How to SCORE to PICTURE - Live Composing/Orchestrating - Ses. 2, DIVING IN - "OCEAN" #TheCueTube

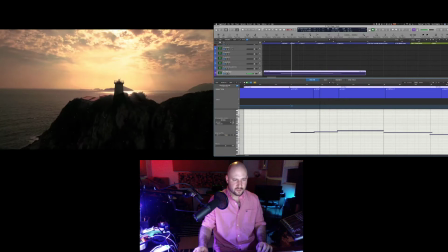[12:30] Home of legends, tragedy, adventure,
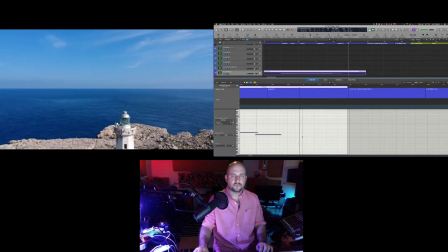[12:38] and the diversity of life itself.
And then we're going right into the title card.
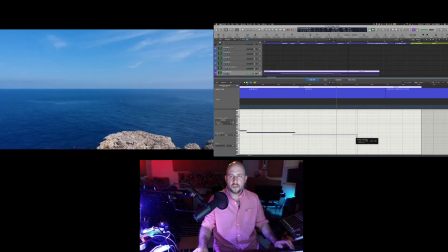[12:44]
I've got a couple measures, 2 measures to make some type of swell up into this.
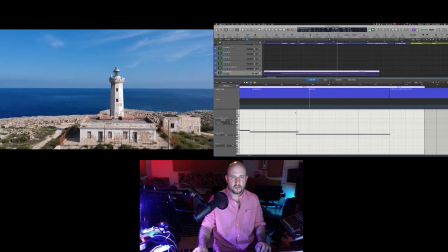[12:51] And the diversity of life itself.
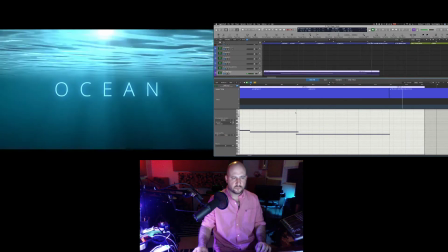[12:57] The ocean.
Right there. And the title card sort of drifts down. So maybe it's not right to have that.
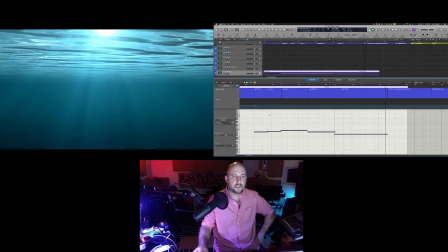[13:10]
All right, so here I'm just trying to think through the phrasing so that when we land on the title card, it will be a nice resolution here. Sorry, CPU.
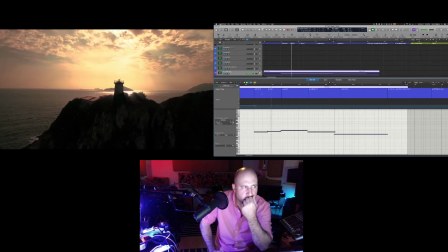[13:26] Home of legends, tragedy, adventure,
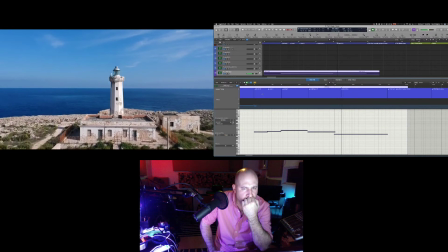[13:33] and the diversity of life itself.
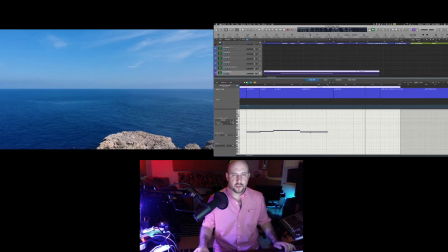[13:38]
All right, so clearly that's not going to work because that horn resolves already before it should.
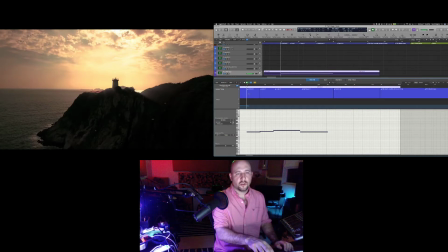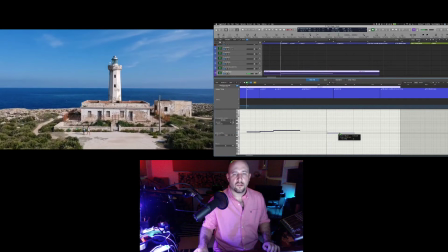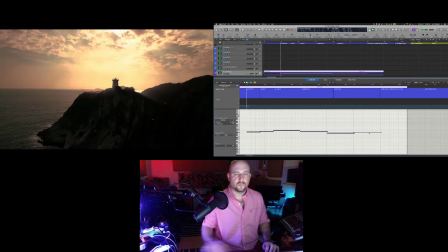[14:00]
Hold on. 1, 2, 3, 4, 5.
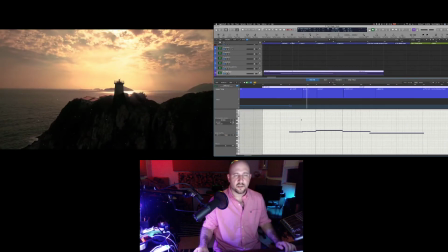[14:25]
All right, it's a bit of a strange thing. There's not too much of a sense of tempo or meter yet because it's just kind of like hanging. So I think I can get away with like a 5-bar phrase here, and it's not going to sound awkward.
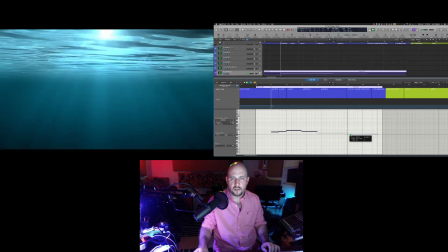[14:42]
I haven't like established phrase lengths, so I think I have a lot of wiggle room to fit things in here, right?
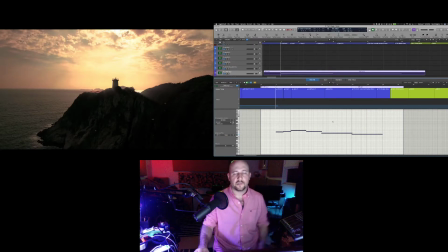[14:50]
We don't have this kind of pattern in our brains of phrase lengths or themes or, you know, cadences and all this stuff. Is just sort of hanging time. So I've got a lot of room, I think, to play with this and get it to fit.
Home of legends, tragedy, adventure,
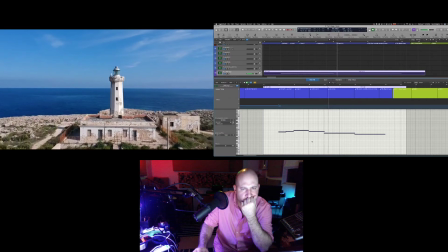[15:11] and the diversity of life itself.
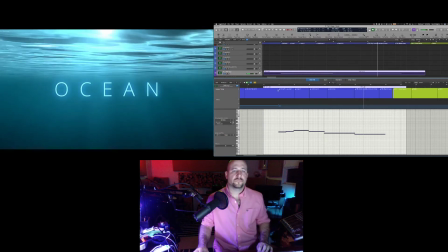[15:16] The ocean.
All right, a little finesse and polish on this.
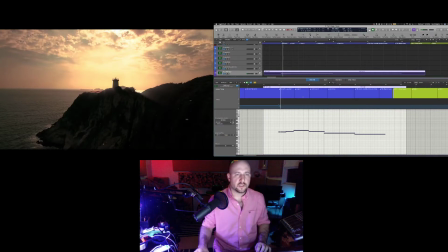[15:22]
Come on, CPU.
Home of legends, tragedy, adventure,
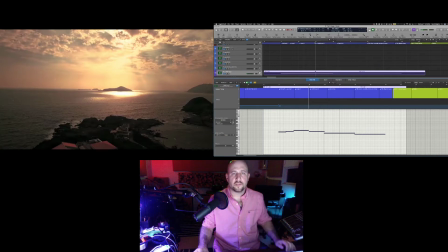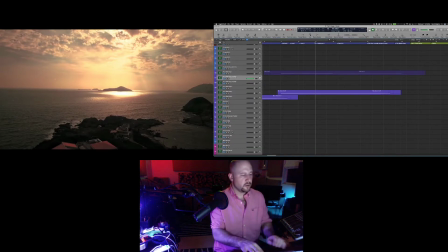[15:37]
this better? How can we make it better? So we have a low E drone. And I think a conflict. Oh, right. The cello part and horn part should be doing the same thing. Well, dur.
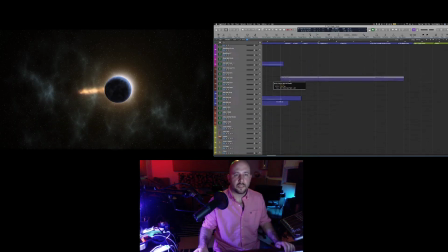[16:00]
This is what happens when you take a break for a few hours and come back to it.
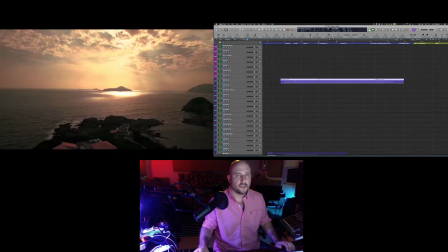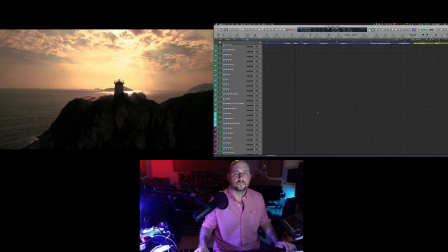[16:14] Home of legends, tragedy, adventure,
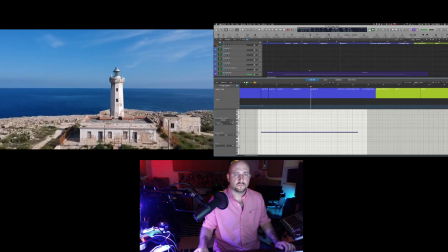[16:22] and the diversity of life itself.
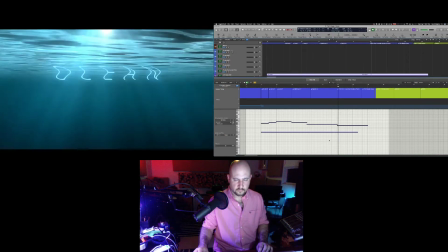[16:27] The ocean.
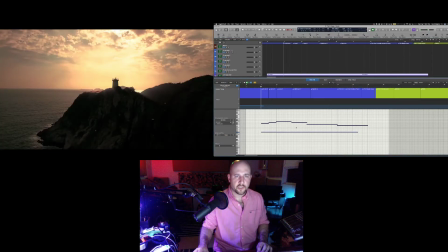[16:33]
All right, so again, we're just getting the scaffolding in place and getting our timing in place, and we work around that.
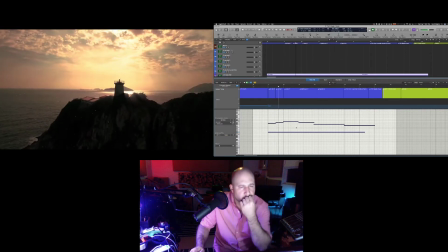[16:39] Home of legends, tragedy, adventure,
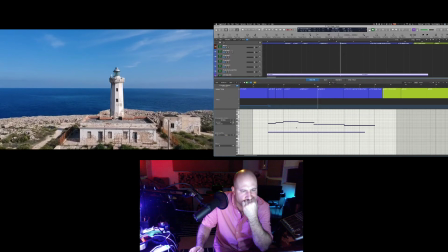[16:46] and the diversity of life itself.
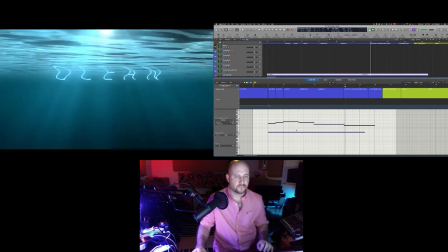[16:52] The ocean.
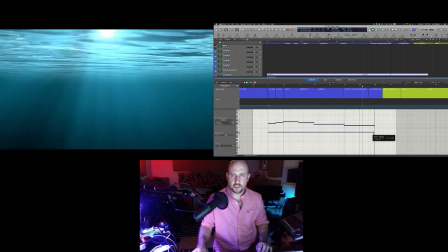[16:56]
I can almost hear the introduction to Das Rheingold.
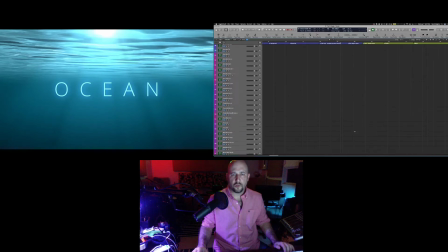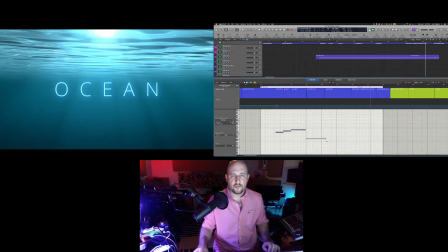Alright, let's just flesh this out a touch. The phrase might work, it might not.
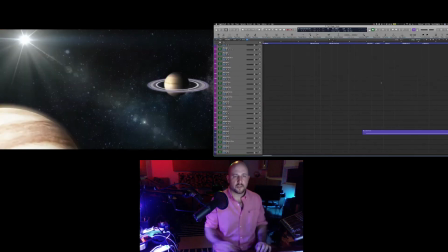[17:26]
Let's hear the whole thing back here.
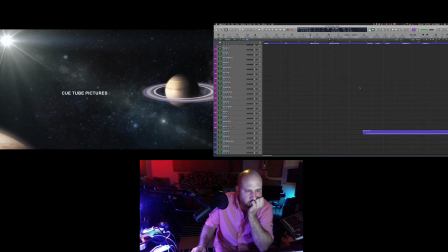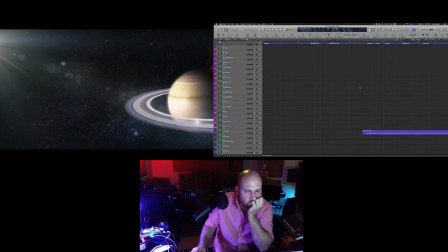[17:35] Unique in our solar system.
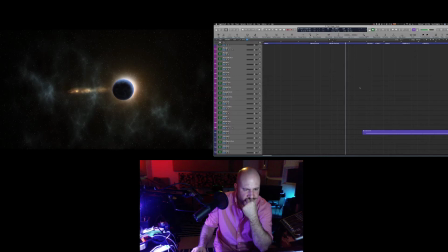[17:40] The origin of life on our planet.
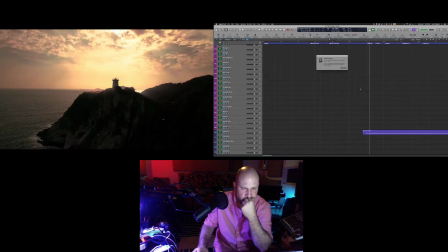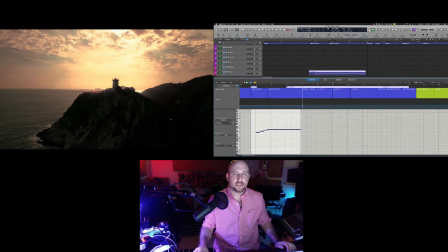[17:48]
Yeah, that violin's just moving too fast. It's just like timeless here. Just gotta be timeless. I was hoping to stay out of the way of the narrator, which is of course really important.
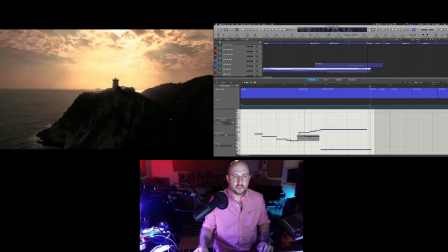[18:05]
But I think we can just kind of sneak this under.
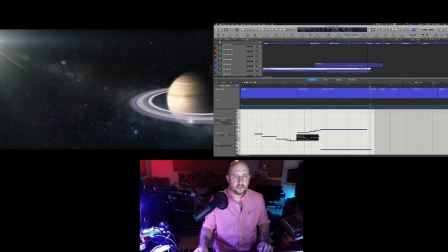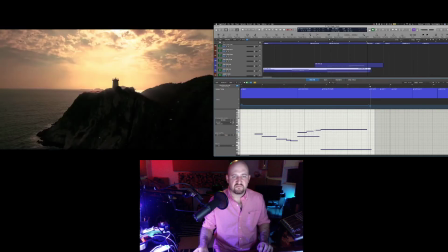[18:16]
And again, like the timing is like, there's not really a meter here. I know I've got 3/4 time and there's a tempo, but sort of irrelevant right now.
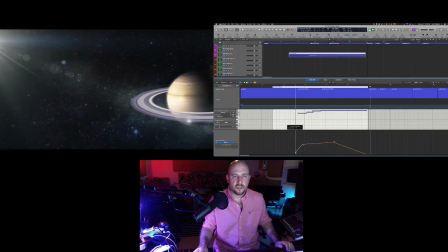[18:29]
Just making sure my arrivals are hitting the right spots.
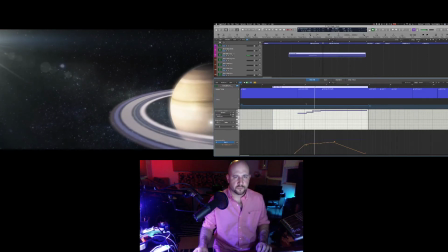[18:36] Unique in our solar system.
It's a bit better.
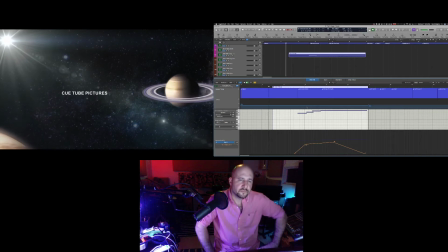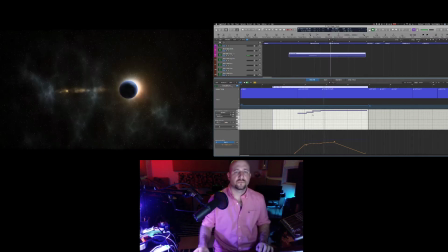[18:49] Unique in our solar system.
Just need to back off because the narrator's there.
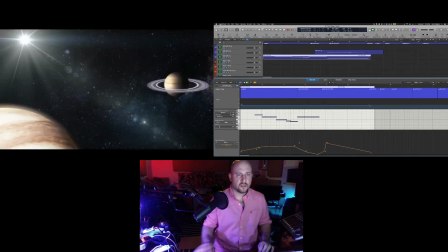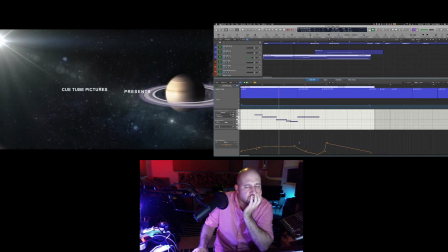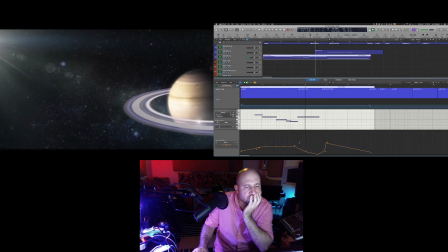[19:12] Unique in our solar system.
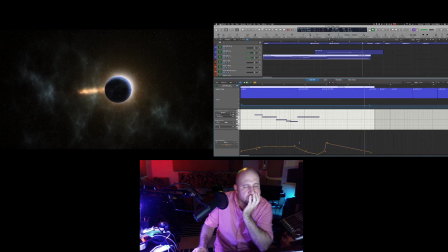[19:17] The origin of life on our planet. Home of legends, tragedy, adventure,
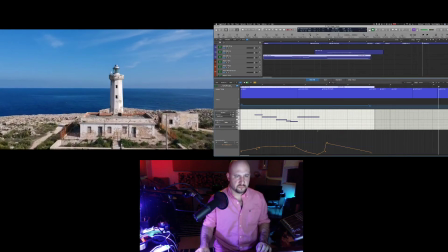[19:29] and the diversity of life itself.
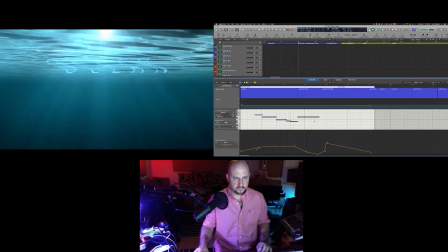[19:35] The ocean.
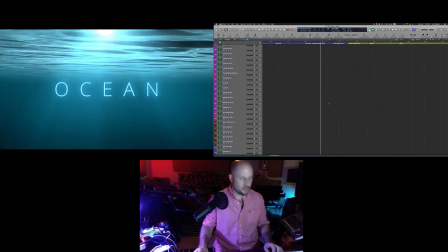[19:39]
All right. All right. All right, so that was a lot of tedious kind of shifting things around, but I think that is something that I can build off of. Now, just for the beginning, I don't think I need to build too much more on top of it.
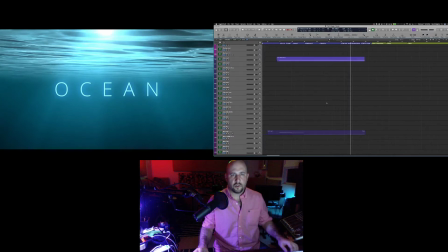[20:00]
I don't want to overscore the beginning. I think we just need a couple elements here. What am I looking for? Tuba. Yeah, that's it.
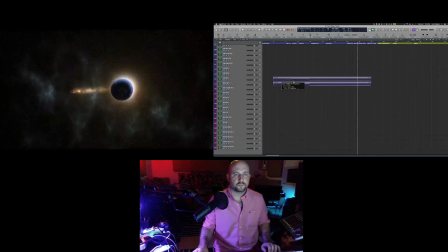I have a tendency to overdo and overscore. Now, there's going to be time for that, I think, as the end approaches.
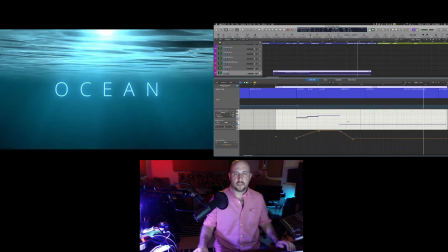[20:37]
We reached the last title card. Whoa.